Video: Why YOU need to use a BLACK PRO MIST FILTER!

Alright guys, I hope you guys enjoyed that short little film of Comatose that we created, and really the point of that was to kind of highlight and showcase using the Black Pro Mist filter. In this instance we actually used a quarter filter, which it's able to notice the blooms and highlights. It softens the skin and lowers the contrast, but it doesn't go over the top and completely blooms everything. The benefit of using the Pro Mist filter is just that, again, it softens the image, it creates a little bit more pleasing. You don't want all the details and the freckles, the pores, having that, especially when you're trying to shoot a film. And if you're trying to add an element like the dreamy effect, you want to add something that softens the skin, blooms the highlights just a little bit, and just gives you that right effect.
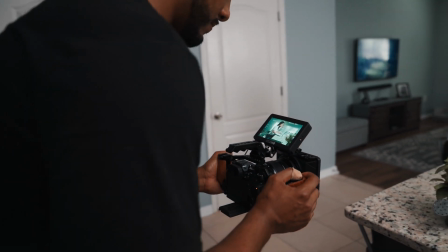So for this video that we shot, Javi kind of played the role of the director of photography, whereas I was kind of like the director.
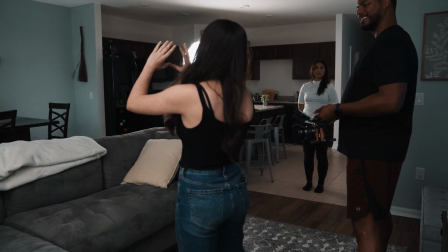So I kind of did a little bit of the planning for what we were going to shoot,
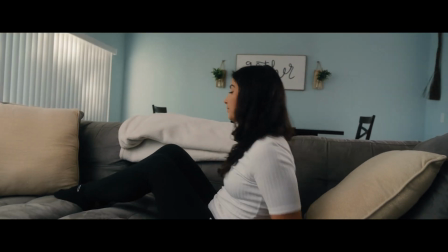whereas Javi really knows how to create a beautiful image both before and after shooting. So he kind of was in control of the camera and also the color grading afterwards,
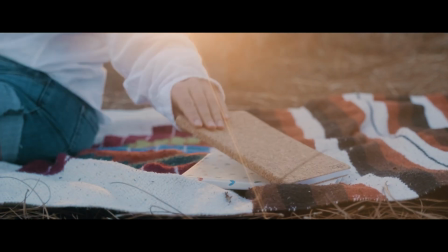because I think he really has a strong grasp on how to
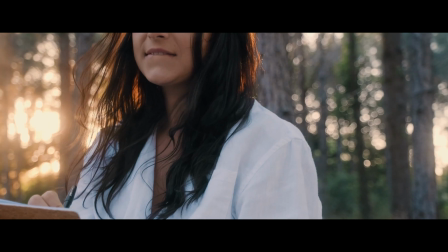emphasize those highlights and kind of just play with the color and the contrast that this Pro Mist filter really adds,
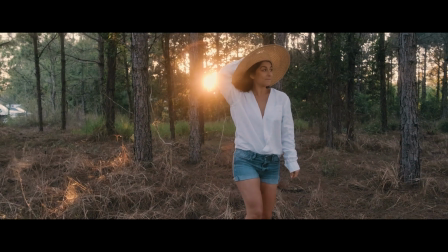or not adds, but you know, it creates this sort of feeling to it.
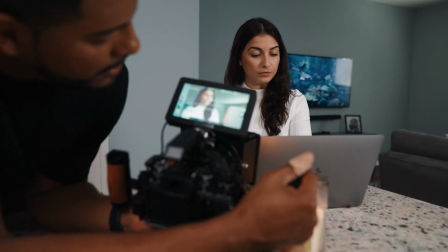For this story,
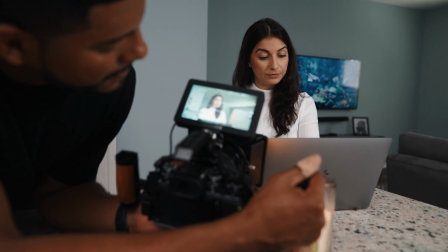I thought it'd be a really good idea to have the Pro Mist filter because we were going for the idea that she's going to sleep and it's a dream,
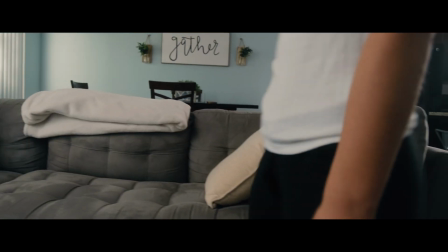and when it's got this dreamy feel, you think of, oh, waking up, your eyes are kind of blurry.
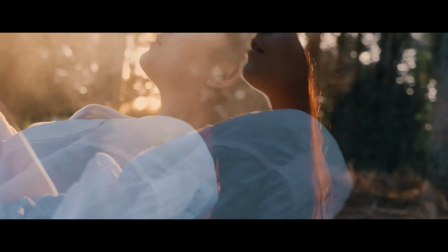Not that it's out of focus, but it has a softer look to it, which is such a great effect that you can use to your advantage.
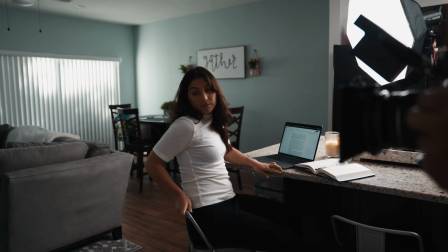And I'll be honest, like throughout the film and shoot, I was more of the technical, just trying to get the actual shot, the vision that she had.
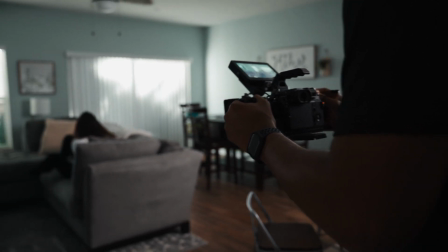And that's where gear kind of comes into play at the end of it, is when I was the operator, I understand how to use the gear.
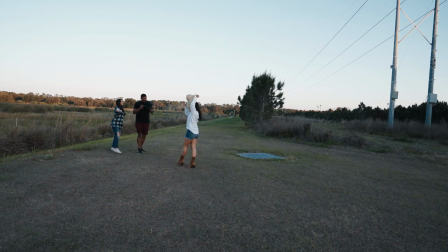My job was whatever she was thinking in her mind to actually capture it, get it, so that when she started editing it, she can put that sequence together.
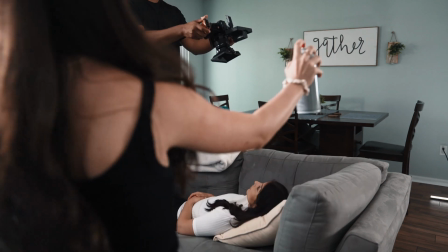And then my part of color grading is just to make it pop, come out into vision, to life.
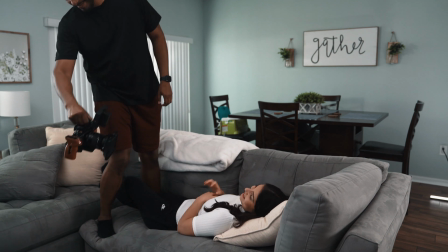So really that's how we kind of played together off of that, and using the Pro Mist filter to be able to highlight her vision that she had.
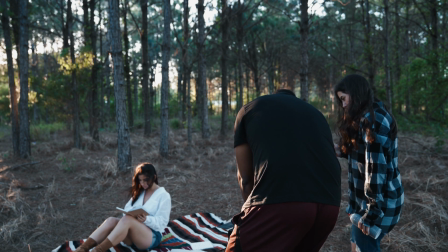At the end of it, it became an actual tool at her disposal that we were able to use to get the nice image and convey the story that we wanted to tell.
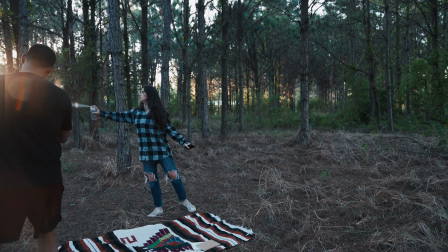So when talking about the story, you really want to think about that beforehand,
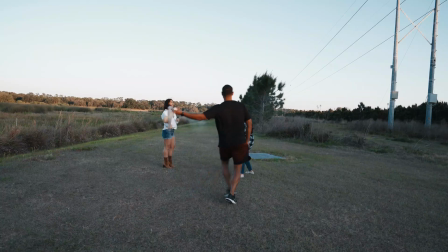what you're going to need to shoot with, because you don't want to be using like this dreamy sort of filtered
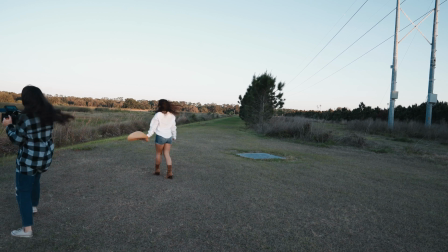accessory for something that's supposed to be sharp, professional, because it just won't convey the message, honestly.
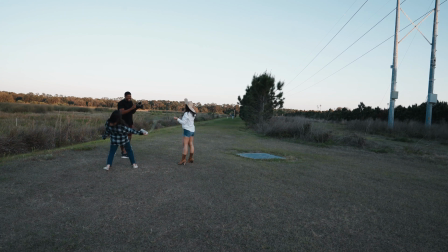Yeah, it'll kind of seem out of place. But when you want like a dreamy feel, like I'd say probably for weddings.
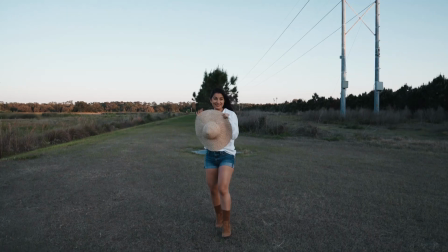Absolutely, weddings, it's perfect, honestly.
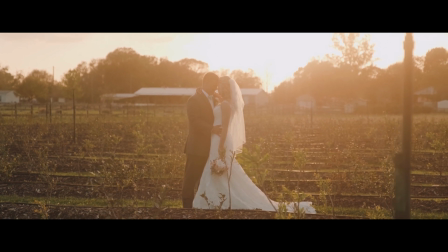I love to use it in my weddings. Probably not for like long ceremony recordings, but creating a nice wedding film, highlights, and be able to show throughout their day.
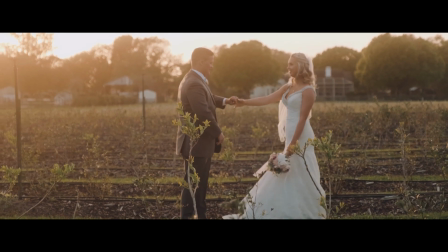It just softens the tones. It helps even just create that dreamy vibe again.
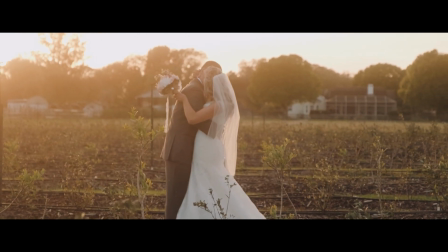We always want that dreamy vibe, and also when you're color grading it as well, when you're,
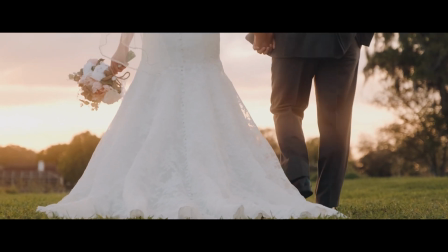say, making it warmer, it becomes even easier, a little bit more pleasing to the eye, because those blooms, the highlights get dispersed rather than it just maintaining it.
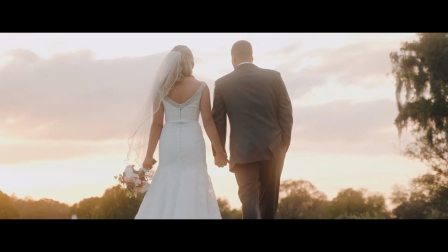So it actually gives a really nice feel when color grading too as well, using the Pro Mist filter.
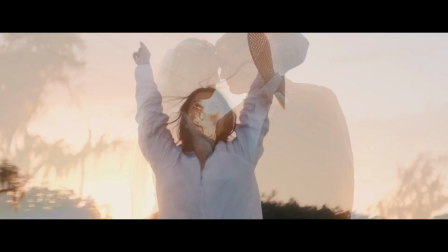So hopefully that gives you a good idea of when to use a Pro Mist filter and what its purpose is.
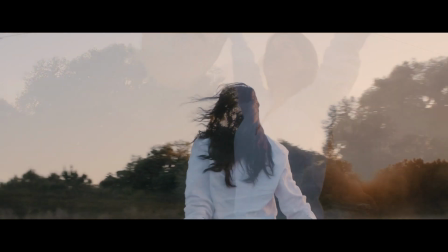Overall, we just really wanted to flex our creativity a little bit to create this
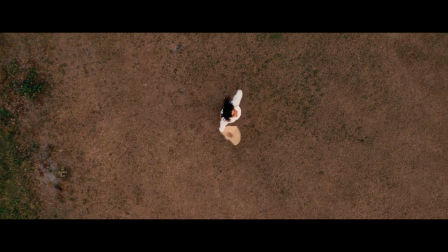beautiful short video and also show you guys like the Pro Mist filter in action.
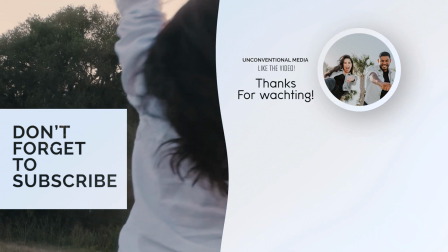So if you went ahead and liked the video, smash that like button, subscribe, and most important, leave us a comment down below on thoughts that you have.
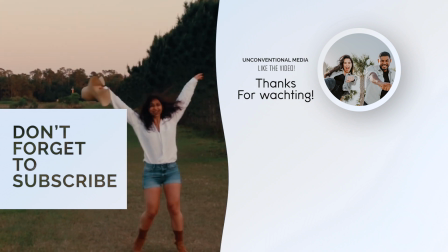But until then, we'll see you guys on the next one. Peace.